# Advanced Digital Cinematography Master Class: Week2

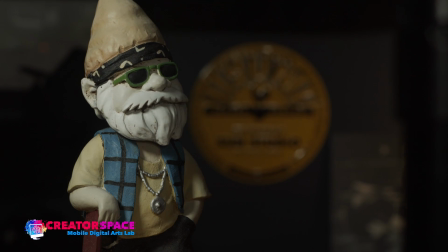12:17 So you're just filling in the shadows, but it's not totally removing them. It's still keeping the idea that that side's darker, but it's literally filling it in. Now, this can be controlled, so I can make it brighter. I can bring it down.
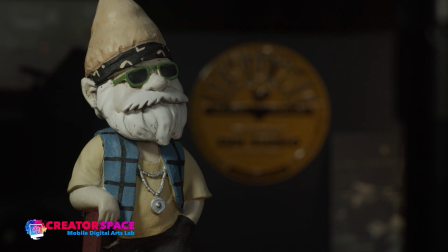12:32 So, I can make it, let's make it like 60%, which is basically 60% of the other light. It's probably more like 50% in the actual true. So you can see, it's a slightly different angle.
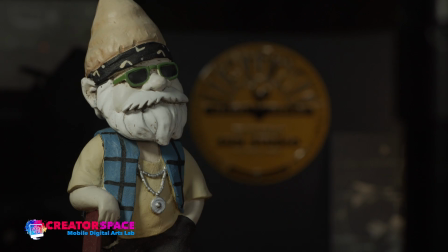12:46 It's a little bit further away than the key light, but see, we're filling in the shadows. So that's our fill light, literally filling in the shadows from the key light.
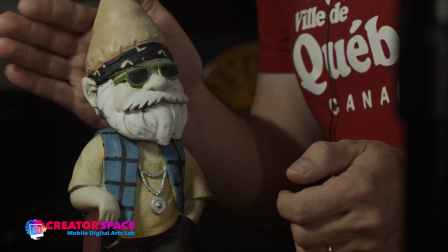12:55 Now our backlight is really going to be what's going to shape the back here.
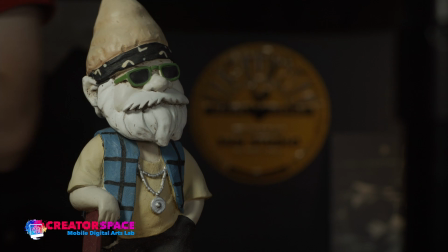13:00 So let's turn that one on now. So again, that's just right behind here. Turn that on, turn that off, turn that on, turn that off.
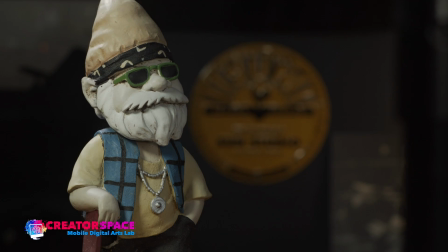13:10 So you can see it illuminates the background, but it is just giving a little bit of a highlight on the gnome's back of the head. See, like that? See how the hat is off, and it lights up that hat in the back here.
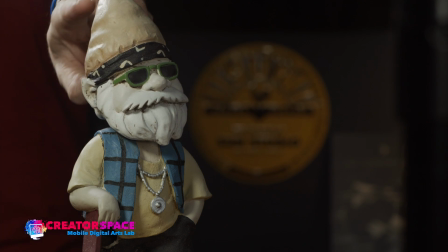13:27 So it's really lighting up right here and a little bit back here. All right, so this is our traditional 3-point lighting. Key, fill, backlight.
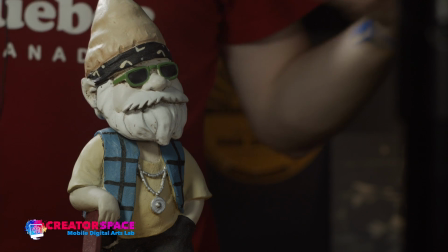13:38 And you can see them as they come together in a symphony, as an ensemble of the 3 lights together.
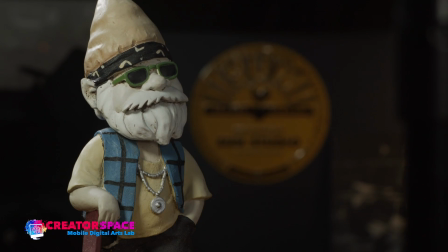13:44 It creates that cool 3-point lighting technique. It's not too complicated. It works well, but it does require 3 lights versus just using 1 light.
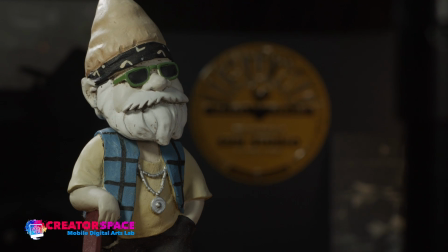14:02 Okay? So now what we're going to do is let's consider some other ways to do this.
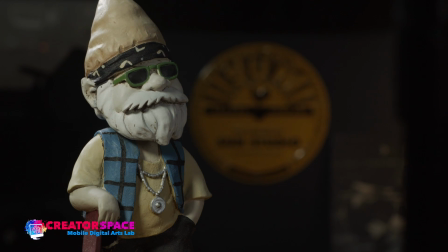14:08 So we're going to look at bounced and redirected light and working with that.
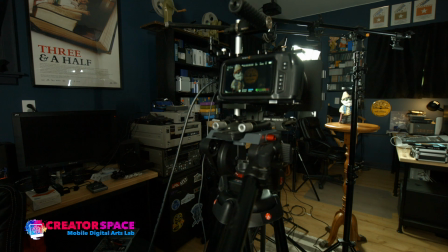14:13 So I guess another way too is we can say, well, I have windows in the studio here.
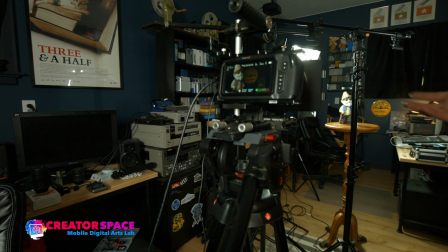14:18 So I could open up a window and blast more light to help fill the gnome, right? But in this case, he's on the side of the wall.
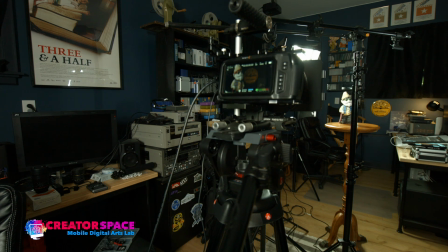14:31 So I have no window option. What we can get and use is we have these reflectors.
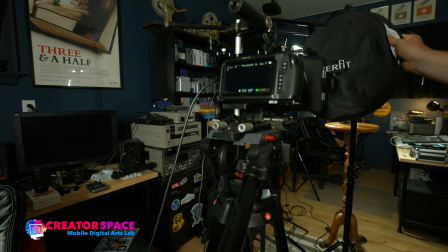14:40 So we can use these reflectors like this. They're kind of the photo reflector idea.
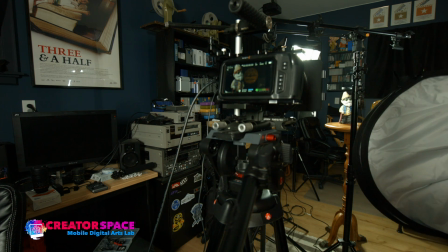14:46 And they call them 5-in-1. So they open up and they have this nice disc shape.
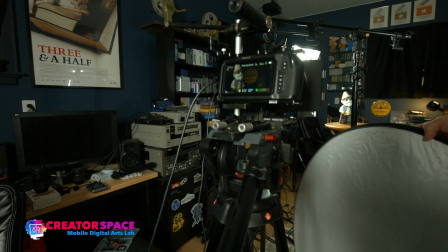14:53 So we have white on one side,
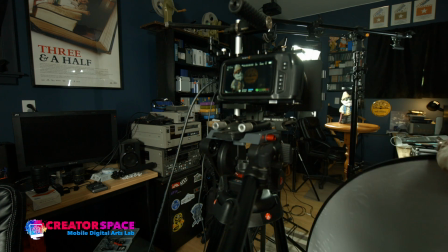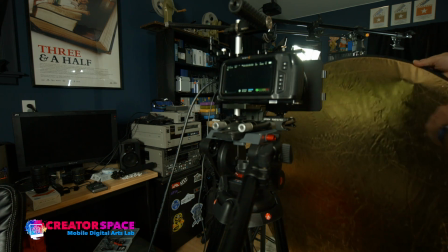15:00 and we have gold on this side. And this will reflect the light from the key back onto our gnome.
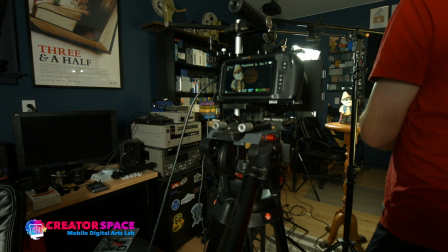15:08 So I can just put this on and then reflect
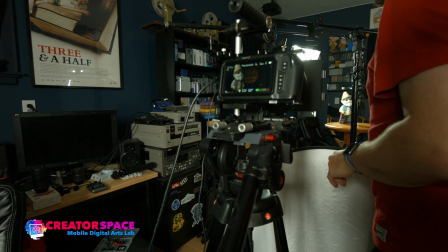15:15 without using the fill light at all, right? So let's do that.
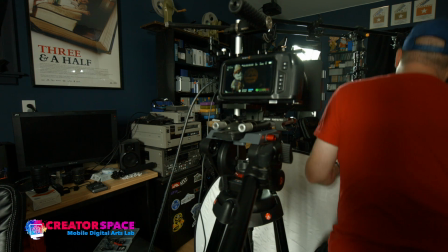15:20 So let's say now we're going to bring it back down to the key and the backlight,
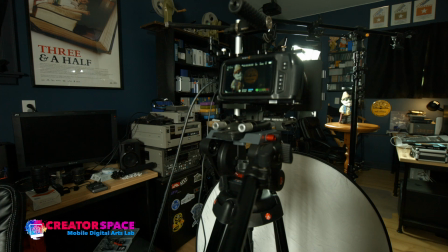15:26 and we're going to redirect those two lights into a fill situation.
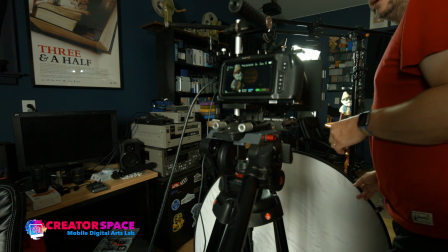15:35 So by redirecting that,
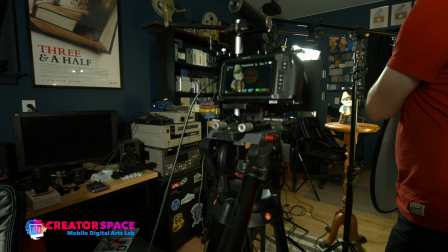15:37 this reflector is capturing the light, and I'm redirecting it back at the subject just by placing it in the line of the lights.
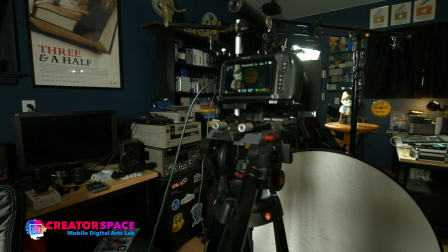15:46 Okay, so what is that? Let's see this at work. What does that look like at work? So here's our shot.
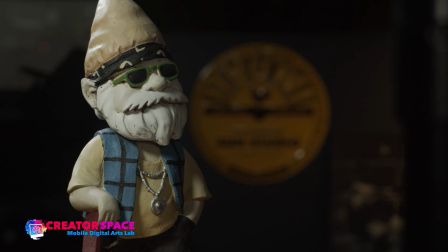15:54 This is, again, the fill is off, right? We still have the backlight, so now we're at 2-point lighting. And I'm going to use the white side of the reflector first, then we'll look at the gold side. And here it is. So now that's without, and now I'm going to add a little bit. Look at that.
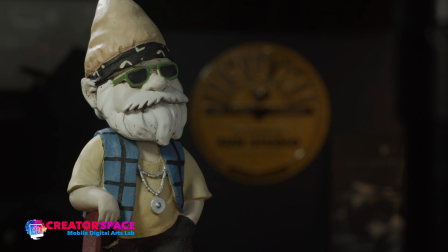16:10 I can just with this white, I'm redirecting and bouncing the light. That's without. And this is redirecting our key light and backlight into a fill light.